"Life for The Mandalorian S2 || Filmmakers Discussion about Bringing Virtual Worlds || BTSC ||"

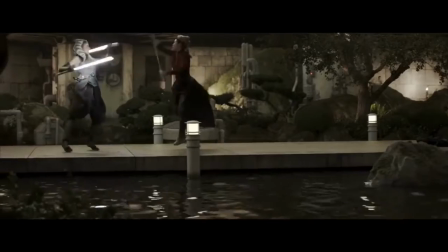[4:13]
We get natural lighting from the screens that actually are reflected on the characters themselves and that created real reflections in the water.
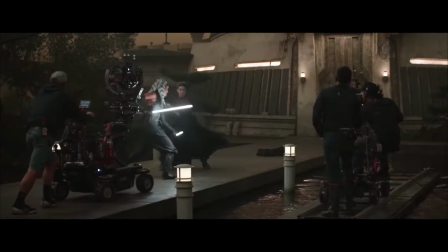[4:19]
And when you add all that up, I mean, you know, as much as you can get in camera, the reality of it just enhances and makes it more believable.
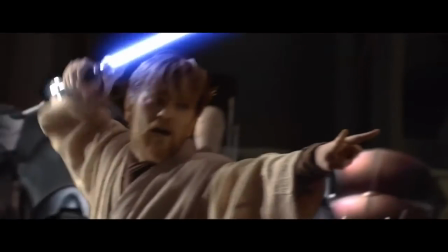[4:28]
We're making a limited series about the story of Obi-Wan Kenobi. My experience on Mandalorian was definitely pivotal.
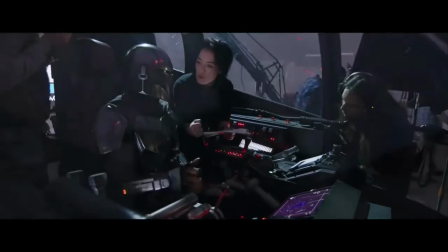[4:35]
We're going to use the same technology that's allowing us to have the scope. It's not just sort of working in an abstract box of green screens.
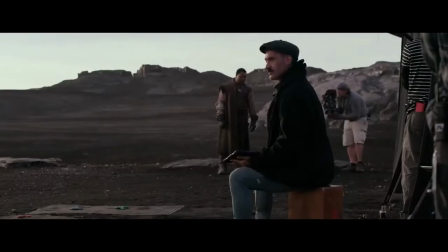[4:41]
You know, you have the real elements there. It's great for filmmakers who work more organically and really want to be inspired by what they see on the day.
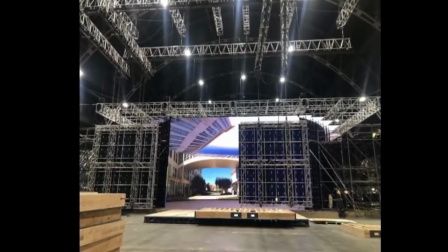[4:50]
The StageCraft technology is available around the world with custom pop-ups where we can integrate our technology into your set.
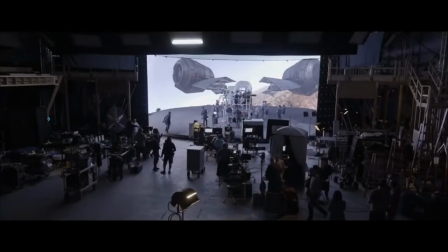[4:58]
You've got the ability to go from one significant location to another significant location, literally without doing a unit move whatsoever.
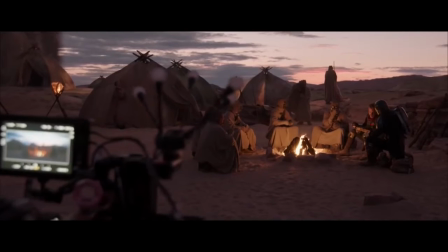[5:06]
You can have magic hour for 12 hours a day. If you get into your edit and you realize, oh, we need to pick up a new line of dialogue from an actor or some other angle, you don't have to go all the way out to Tunisia to get that.
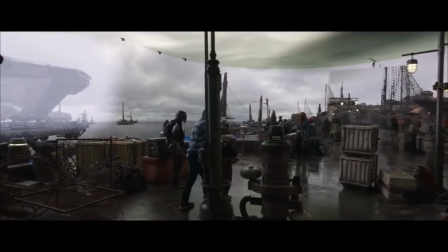[5:21]
You can go to a soundstage in LA. So that greatly reduced the footprint and the cost.
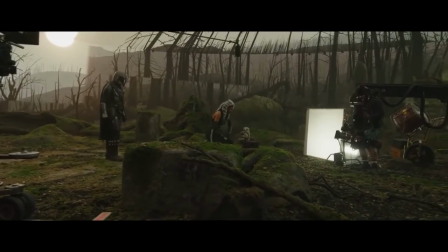[5:25]
Now you could use these techniques and tools to tell stories as small or as intimate as you want to as the technology becomes more widespread and affordable.
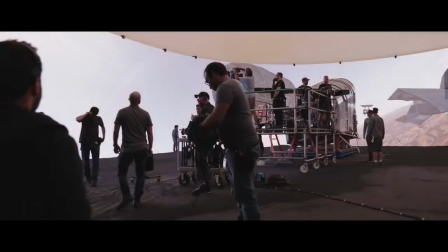[5:33]
So it's an extremely exciting time in the evolution of filmmaking and visual effects.
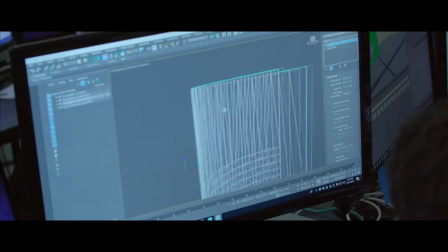[5:38]
And ILM is there to support those creative ambitions without encumbering the creative process. And all the innovations that are coming up through StageCraft or otherwise are being generated to be able
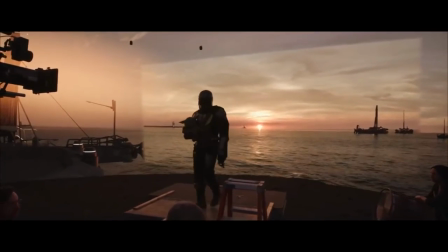[5:49]
to excite and surprise our audience with the visuals that we're able to achieve through these technologies.